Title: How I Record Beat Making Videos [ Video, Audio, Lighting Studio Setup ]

Yo, what's poppin? It's the Hyphenate and welcome to my studio. Today, I'm going to show you guys how I record my beat making videos. I'm going to show you guys the lighting, the audio and the video equipment that I use, as well as the software. And I'm going to touch base on how I use this gear and why.
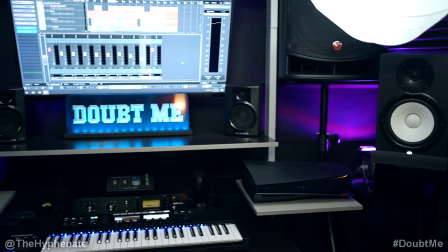[0:14]
Now, keep in mind that the gear I use is a little expensive, though you can make beat making videos on a budget friendly setup.
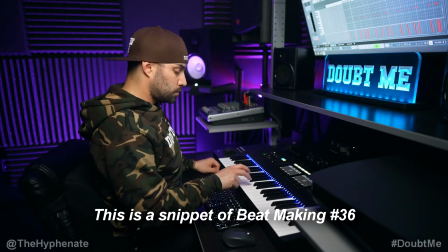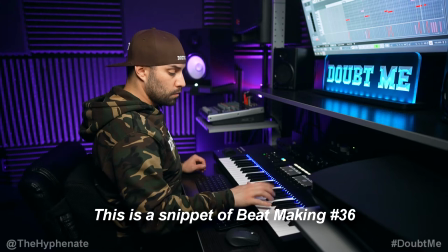So first, I'm just going to go over all the gear that I'm using, and then I'll break down how I'm using them.
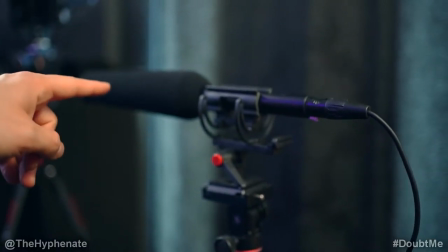[0:44]
All right, so here I have the Sennheiser ME66 shotgun microphone, and I have it on a stand.
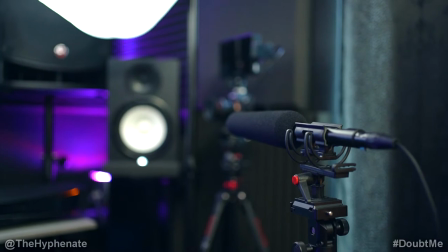[0:51]
And this is pointing at one of my main audio monitors and it's capturing the audio of the beat.
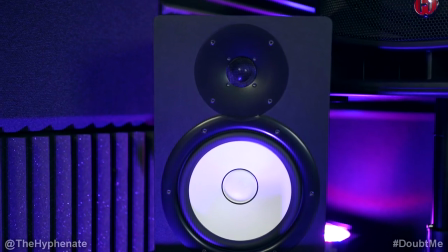[0:55]
My primary audio monitors or speakers are the Yamaha HS8s.
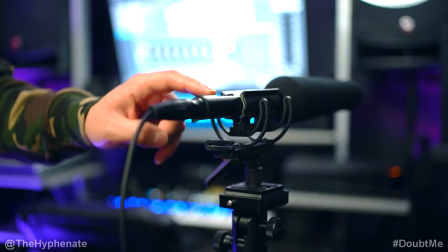[1:00]
All right, so the Sennheiser mic uses XLR and it is powered by battery, doesn't need phantom power, though it can operate on phantom power, but I'm using it on a battery.
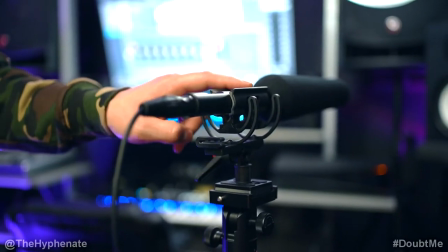[1:08]
So when I have the switch on,
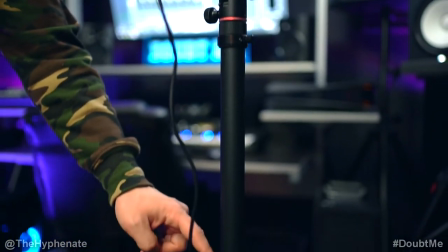[1:09]
then I have an XLR coming out and it's going to a 3.5 millimeter input here now this 3.5 millimeter jack is
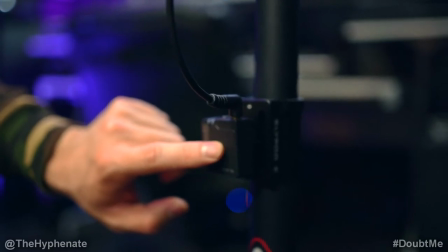[1:17]
going into the Hollyland Lark 150 transmitter this is one of two transmitters for the wireless microphone system that I use that is the
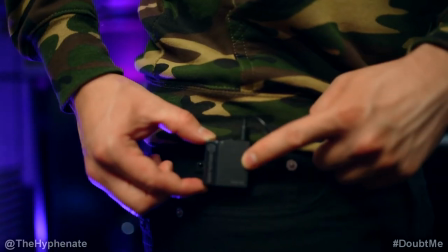[1:26]
Lark 150 so I have transmitter here the other transmitter is actually on me so right here I have a lavalier mic that's actually transferring my audio to the receiver so we have the shotgun mic and we have my audio being split into two separate channels one on the left one on right and
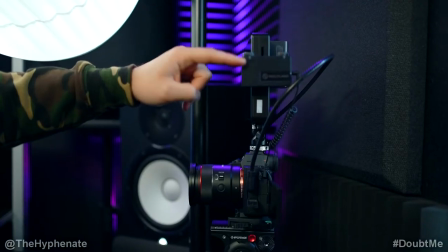[1:43]
they're both going into this receiver here. So this is the receiver for the Lark 150 setup.
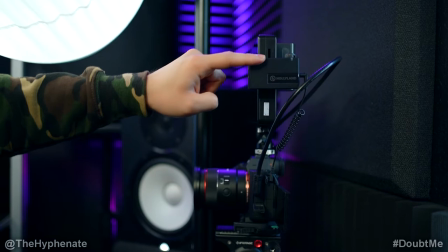[1:48]
This allows me to have two systems going in together and then this is going plugged in directly into my camera.
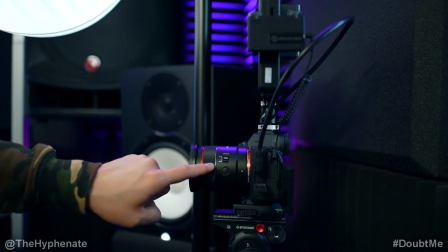[1:55]
I'm using the Sony a7S III to actually capture the video and the Lark 150
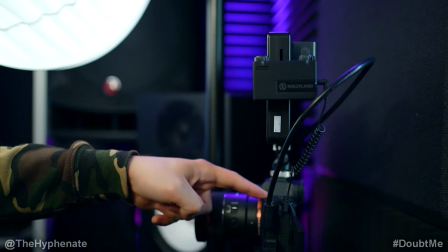[2:00]
is transferring the audio from the two wireless transmitters into the camera directly.
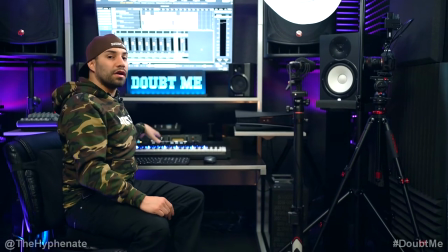[2:06]
So when I'm making my beats and I'm talking to the camera I'm here on this chair and then facing the computer, the keyboard or towards the camera.
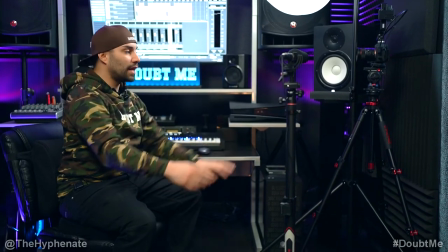[2:13]
I do have the shotgun mic here on this stand pointing at the monitor.
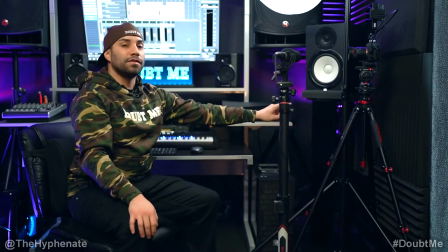[2:17]
And again, it's a wireless setup, so I don't have any wires running across. And then here I have a tripod, the iFootage tripod that holds my a7S III.
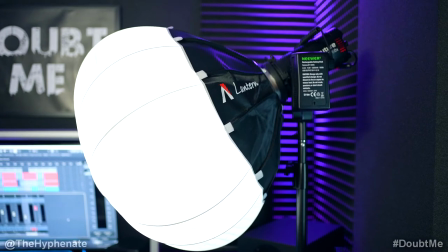[2:27]
And then I do have a heavy duty light stand, which is holding my Aputure LS60X light.
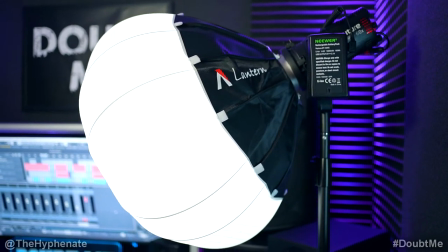[2:33]
And then I have that at a 5600 Kelvin temperature, though the light is by color and I can actually change it to any color temperature I choose to go 5600 Kelvin and
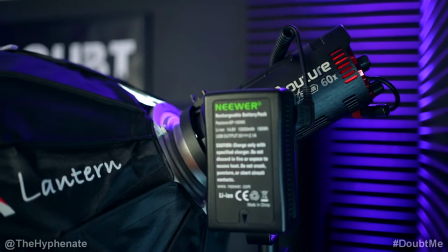[2:42]
it is being powered by a V mount battery a rechargeable battery so I don't have to worry about any cables and
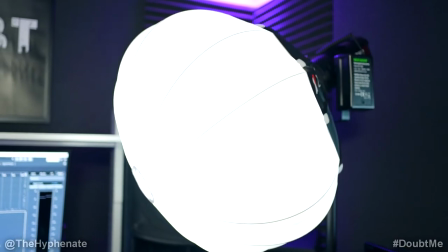[2:47]
now for a modifier on the light so it makes it more soft so it's not a harsh straight light from the light to my face I'm using the aperture
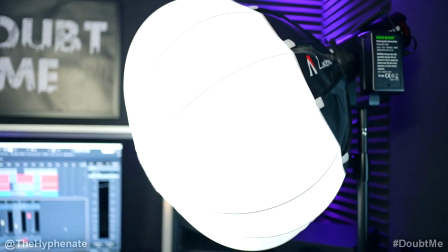[2:55]
lantern now this is actually really dope it's super super soft and it does wrap the light around very nicely now to touch a little
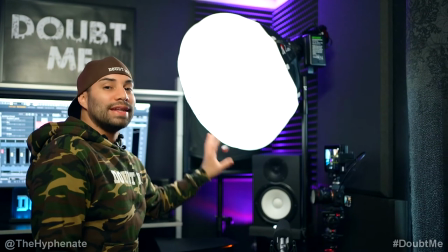[3:03]
bit more on the settings of my lighting here. This is the only lighting source in the room so all the house lights are turned off.
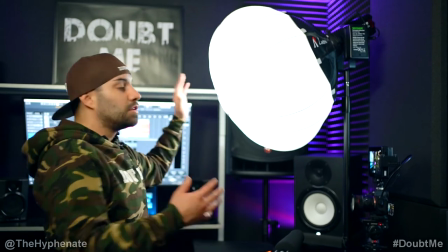[3:10]
I only use this light and this big huge modifier softens the light pretty evenly on me.
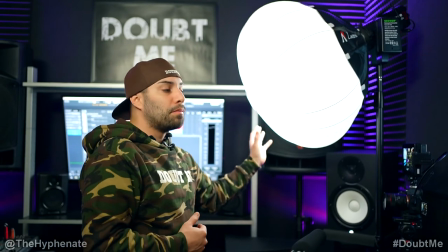[3:16]
Does have some shadows on me because it's a single source but it's very pleasing and has a nice pop. The Aputure LS60X light that I'm using is actually pretty powerful and can get really bright. Here I'm actually using it only at five percent output power. Now like I mentioned earlier I'm using the Sony a7S III camera.
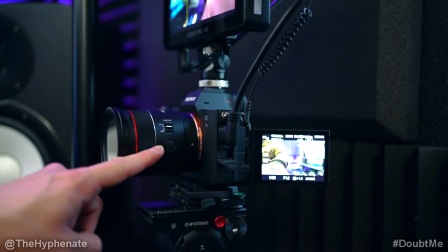[3:33]
For the lens, I'm using the Samyang 24mm f1.8 autofocus lens.
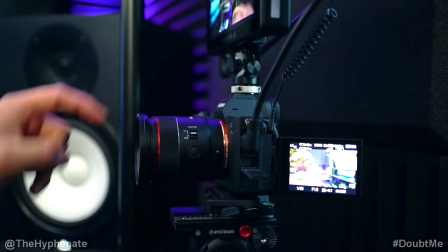[3:37]
It's a new lens for Sony. It's awesome actually, works really well. And then on the end of the lens, I actually have a diffusion filter.
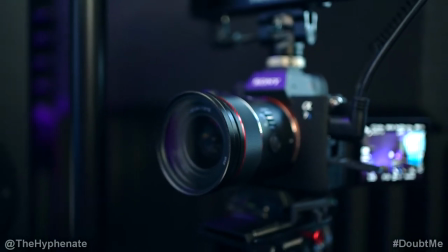[3:44]
I have the Tiffin Black Pro Mist with the 1 8th diffusion. Now that diffuser actually helps to soften the image slightly.
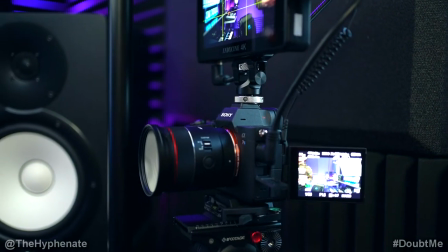[3:51]
It actually softens skin and blemishes as well as also softens highlights.
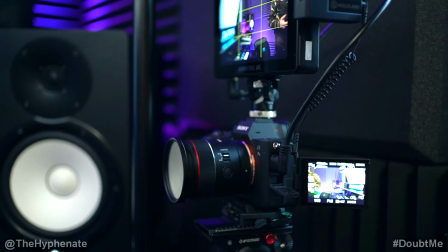[3:56]
It's very pleasing and it looks really great for YouTube videos.